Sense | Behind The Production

Ways around this problem at the recording stage were limited.
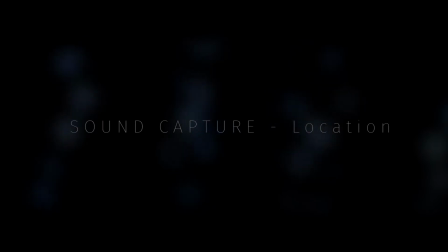However, small changes such as windshields, timed recording, and large quantities of takes helped to overcome these problems. Within post-production, EQ, noise gates, and expanders were heavily used to filter out any unwanted sounds or frequencies. Going through recordings with a fine-tooth comb to find the best takes is also vital, but takes time. However, it is better to start with a superior take than to try and work with a poor take. Placing the location sounds back into their original space was also important. I overcame this obstacle by use of convolution reverb,
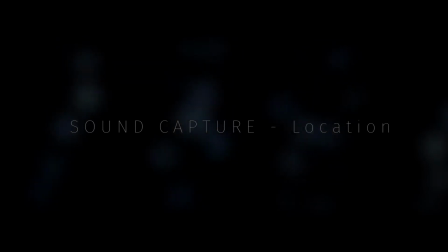placing the enhanced and edited location sounds back into an outside environment of a similar size and style. However, recording the Foley and sound effects weren't easy either. Objects have a terrible tendency to not sound how they are supposed to sound. This might sound ridiculous, but more often than not, sounds need to be created bigger and more dramatically in order to sound authentic when being recorded.
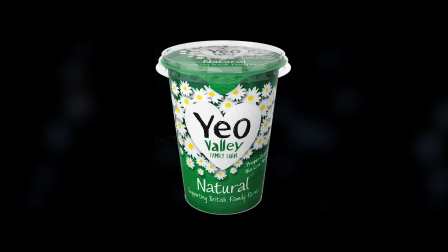For example, for water movement sounds, I use thicker liquids such as yogurt or juice just to create the same sound as we expect to hear from water. The majority of the Foley and sound effects were captured using a close mic technique. This meant that the frequency range captured was as full as it could be with minimal noise, while still giving me the freedom to place the sound as I wished during the editing stage by use of convolution reverb, single band EQ, panning and levels to position the sounds accordingly within the mix. Editing the sound was done using Logic Pro 9. After location sounds and room tones were placed and worldized within the mix, I began sifting through the Foley and sound effects captured and roughly placed them in the appropriate SMPTE position. A good example of audio manipulation to convincingly represent the visuals on screen is at 1 minute,
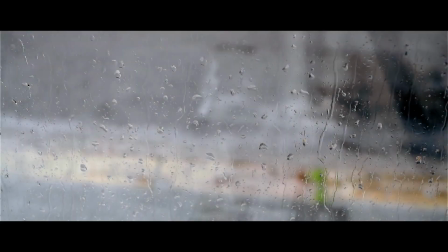40 seconds and 7 frames, where the sound of rain is heard and seen through the glass window pane.
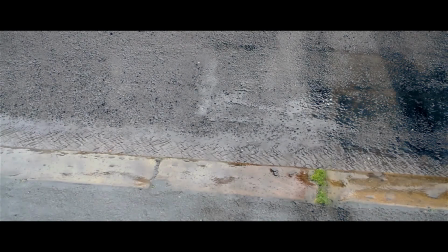Surprisingly, none of what you hear is actually rain or indeed water. Just typically, there wasn't a single rainy day in Huddersfield during my audio capture. The process behind making this sound involved firstly thinking about what are the components that make up the sound of rain, and secondly, what sounds like rain but isn't rain.
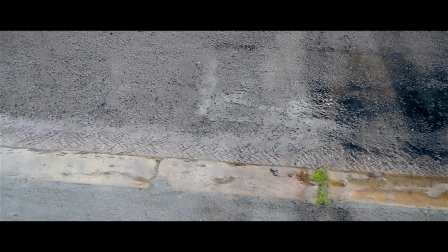The components of sound I ended up going with were a street location sound, an indoor living room tone,
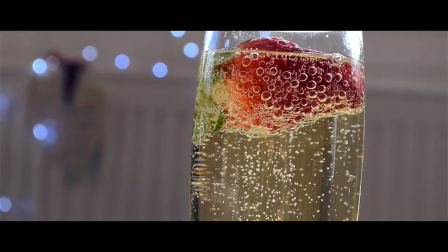champagne bubbling in a glass,
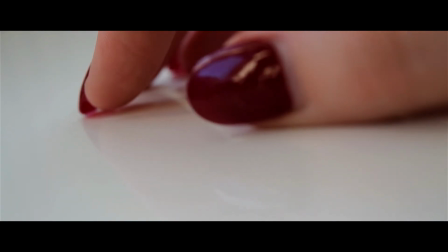nails tapping lightly on a hard surface, and thick yogurt being poured slowly into a plate lightly coated in fruit juice. The resulting sound, with no effects applied, sounded like this. However, this still wasn't convincing enough, so the sounds needed processing.
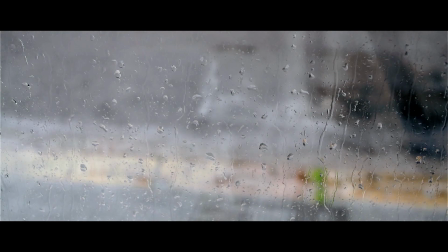The street location recording needed convolution reverb and EQ to remove the low wind sounds that were clouding the audio image.
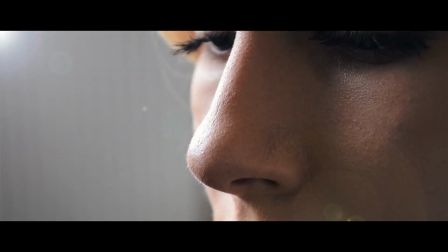The indoor living room tone needed convolution reverb, EQ, and compression.
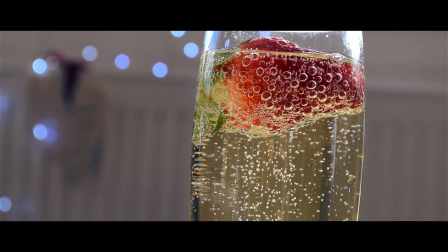The champagne bubbling in a glass needed heavy EQing to remove the low frequencies and expander to widen the difference between the louder and quieter sounds,
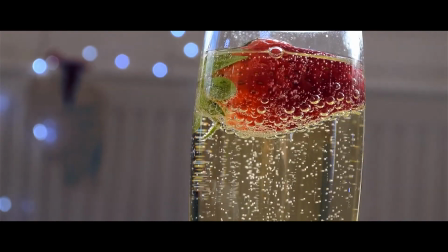and pitch shift to make the pops and drips seem bigger.
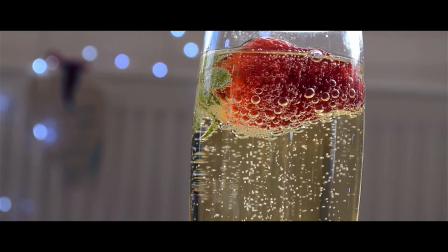Naturally, smaller objects produce higher sounds, so to increase the audible size of something normally starts with making it lower.
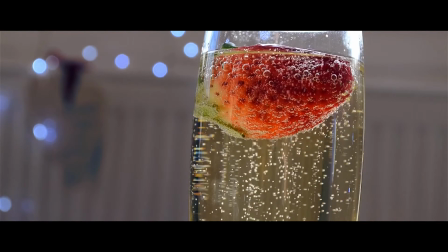Therefore, the sound of bubbles popping turned into raindrops falling.
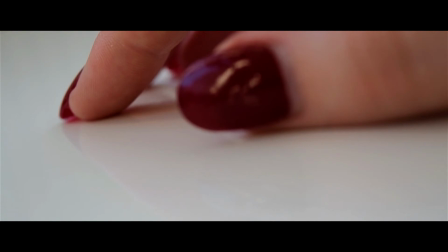The nails tapping lightly on a hard surface needed convolution reverb and compression,
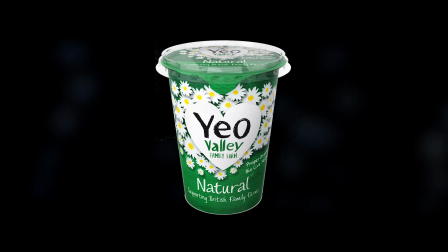and the thick yogurt needed convolution reverb to place the liquid in an outside world, minute EQing to take out the microphone low noise, and an expander to enhance the dynamic range of the recording. The end result, in context, sounded like this.